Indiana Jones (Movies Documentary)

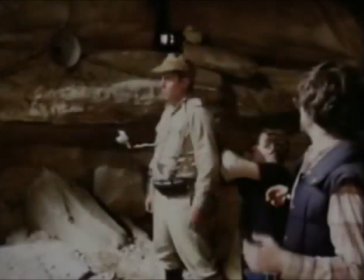3959s
And Steven had this very visual idea about these tendrils going through and what would happen when they would hit a body.
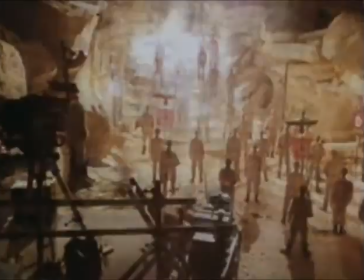3969s Yeah, but that's moving around too much, you see? You just want to do that, but in the same place. Go on the count.
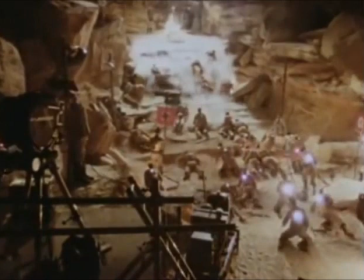3974s Ready? 1, 2, 3.
We shot the long shots, basically. And then all the close-ups you see of them being wrapped by ghosts and things like that were shot at ILM.
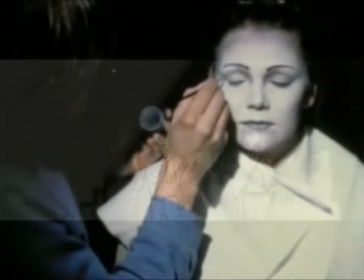3987s
And when the beautiful angel comes up towards camera,
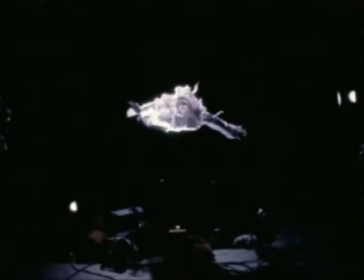3992s
that was shot with this model made up with lots of diffusion and
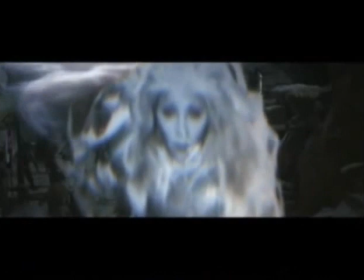3997s
material on the lens to make her look kind of fuzzy without being out of focus.
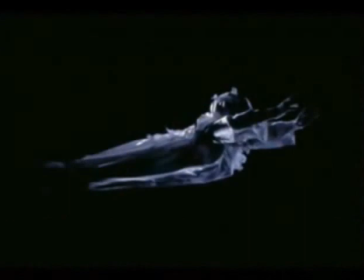4002s
And we shot in a water tank to make the veil float. And the ghosts, you know, they were actually real little miniature ghosts, you know, with cloth and everything, but they shot them underwater in slow motion so that they would put them on little sticks
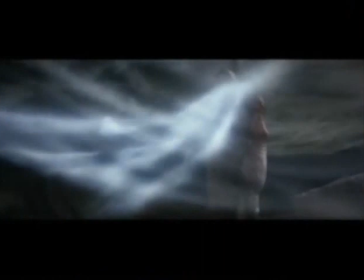4017s
and they'd sort of fly them around in this little windowed pool of water against a black background.
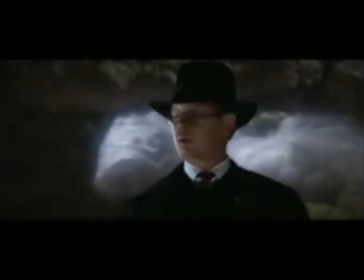4021s
And that gave them this kind of surreal, floaty feel. And that was, I think, one of the best effects, besides the heads blowing up and that sort of thing, which was relatively more traditional. Tote, which is the most spectacular, you know, because he was the Nazi you loved to hate.
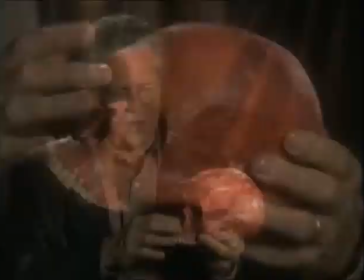4039s
Here's his head, as a matter of fact. So this is what's left. And basically this skull,
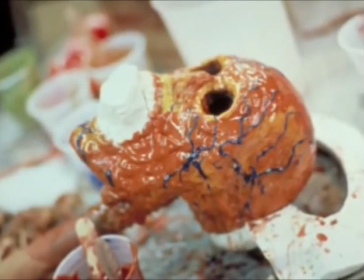4046s
we sculpted the muscles and the different layers of what would actually be in the face out of this dental alginate,
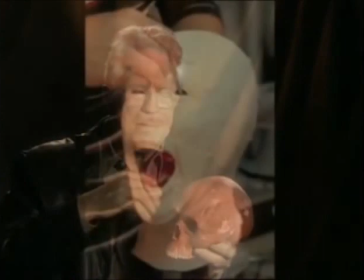4053s
the thing, the stuff that the dentist uses to take molds of your teeth. And then it was sculpted to look exactly like Tote. And using the heat lamp, and by putting heat on this alginate, it naturally melts.
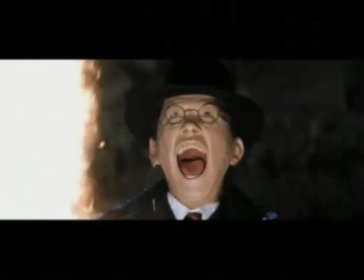4066s
And by shooting at one frame a second, it appears to melt, but you don't see all the drops because they fall off and they're a blur.
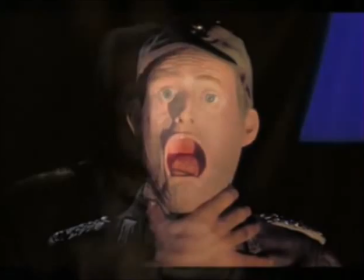4074s
Then Wolf's face, basically it was hollow, and you just suck the air out of it.
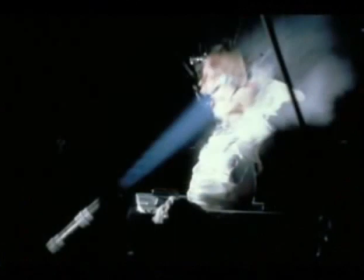4081s
And the exploding head was covered over by a large pillar of fire because the ratings board gave us an R based on the exploding head. So we had to negotiate for a PG rating by
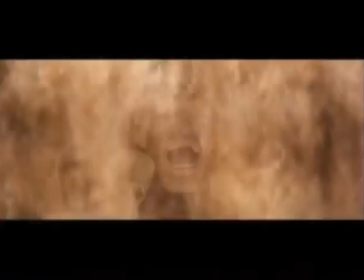4094s
putting a large column of flame double exposed in front of the actual graphicness of the head coming apart.
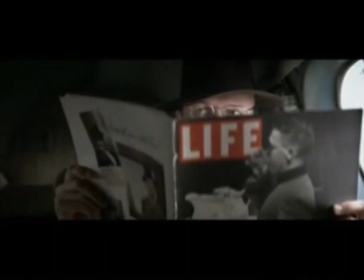4101s
On Raiders of the Lost Ark, I was involved only at the very beginning doing some tests about for doing the ghost sequence, but I did end up doing a little bit part in the movie.
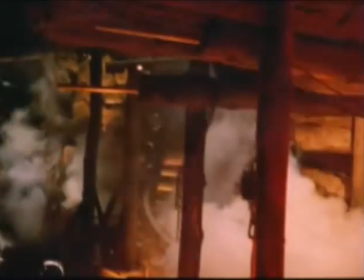4113s
On Temple of Doom, I was the effects supervisor here at ILM, and we had a lot of sequences. We had the big mine chase sequence going through the tunnels.
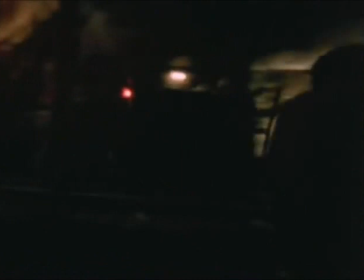4123s
There was a great tunnel set that had been built full size that they could get quite a few shots off of.
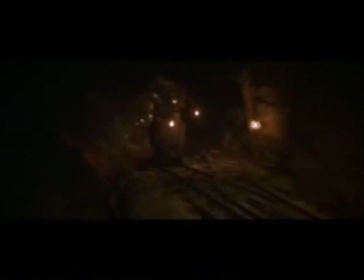4127s
But when the camera pulled back and needed to see a lot of distance, then we came in with our model work. We had some script pages that basically described what, you know, Steven had in mind, and then Steven invited us to come up with gags, basically, things that could happen.
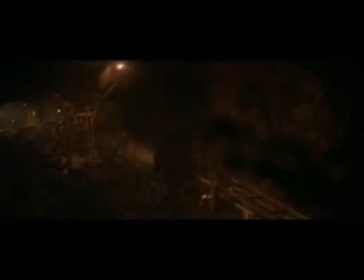4142s
For instance, going over the lava flow and, you know, the ski jump.
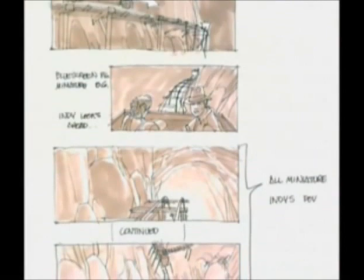4149s
But as soon as we got storyboard pages from Steven,
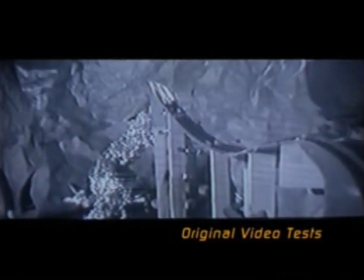4153s
we built little sets using butcher paper and, you know, railroad cars,
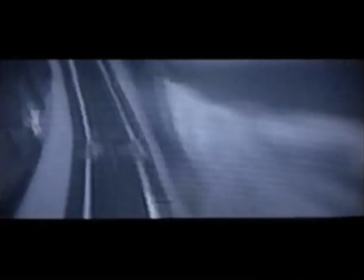4158s
and took a video camera and shot a version of the sequence using this little video camera in this funky set just to see if it was going to play.
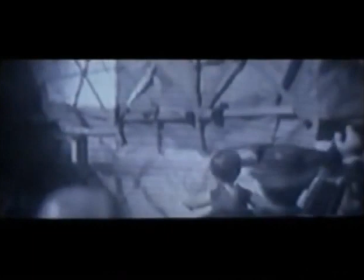4166s
And on the basis of that, Steven was able to eliminate certain gags that he didn't think were necessarily going to pay off and accept other ones.
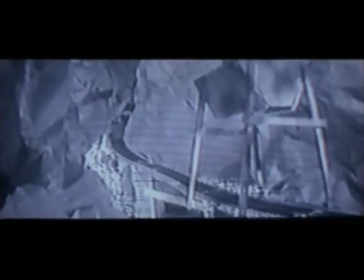4175s
Mm-hmm.
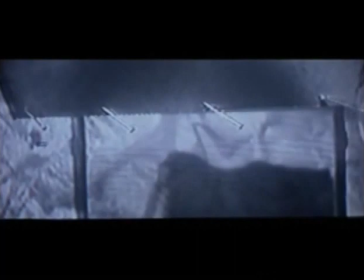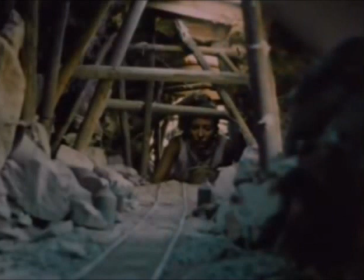4194s
The budget on that film was fairly tight. We didn't have unlimited amount of money by any means. So the construction cost to build our miniature sets of the mine tunnels and everything, I figured out was actually based on how big the camera was.